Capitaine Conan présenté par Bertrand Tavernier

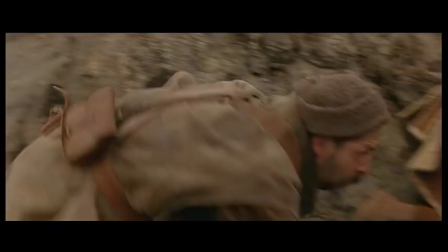Ça, j'avais appris ça en discutant avec un metteur en scène américain que j'admire beaucoup,
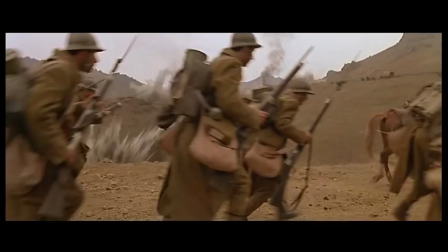qui est Raoul Walsh, qui disait qu'il ne faisait aucune répétition de scène d'action, pour éviter qu'il y ait des marques sous les pieds des gens,
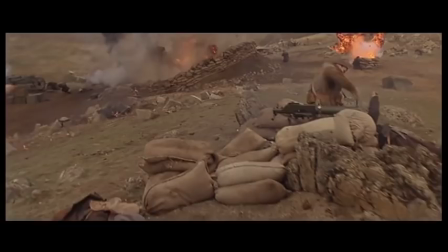pour éviter qu'après une ou deux prises, les gens fassent la même chose, mais de manière mécanique.
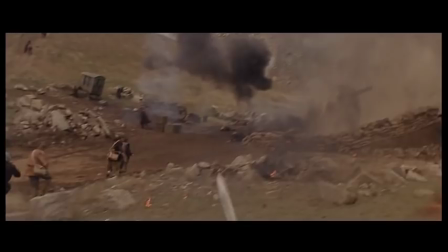Et là, maintenant,
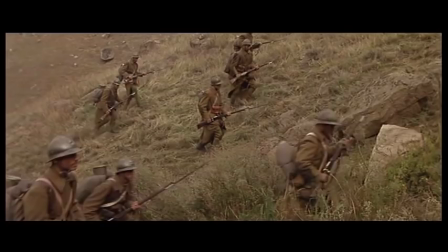il fallait qu'on ait toujours l'impression que la caméra et nous-mêmes, je suis surpris par ce qui se passe.
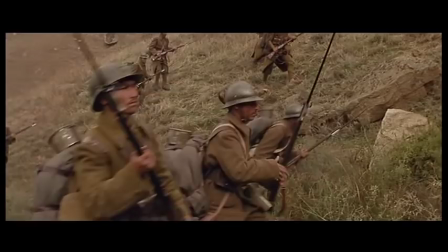Et que ce ne soit pas quelque chose que j'ai mis en scène, mais que je sois en train d'attraper par hasard. La caméra, elle est là par hasard. Le général Morillon, qui était là à cette projection, et lui, il trouvait le film incroyablement juste. Il m'a dit, on voit que vous avez vraiment côtoyé l'armée, que vous avez dû filmer des documentaires, parce que c'est tellement juste, c'est exactement ce qu'on éprouve dans les batailles. Il lui dit, mon général, je suis désolé de vous déçoire, je n'ai jamais fait mon service militaire, je lui ai dit tout ce que je vous ai dit. Et il m'a dit, mais comment est-ce qu'on arrive à une telle vérité comme ça ?
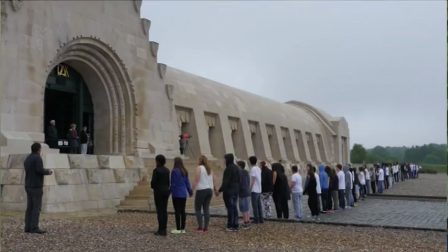Et je lui ai dit, l'imagination, mon général. Je pense que la mémoire est ce qui nous permettra de résister à la barbarie.
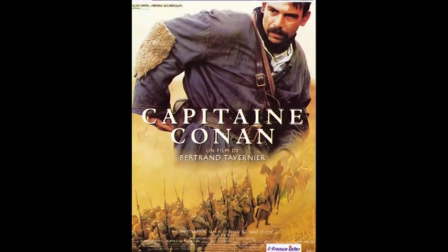Mais je pense que comme ça a été un des événements absolument majeurs de notre époque, C'est quelque chose qu'il faut étudier. Il y a beaucoup de choses passionnantes à découvrir.
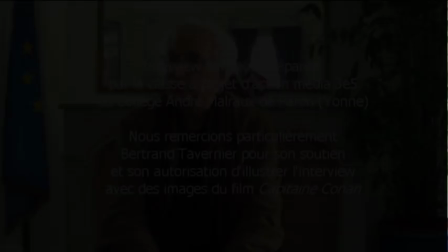L'étudier, c'est aussi étudier ce qui a provoqué ça, c'est aussi étudier quels étaient les possibles remèdes pour l'empêcher.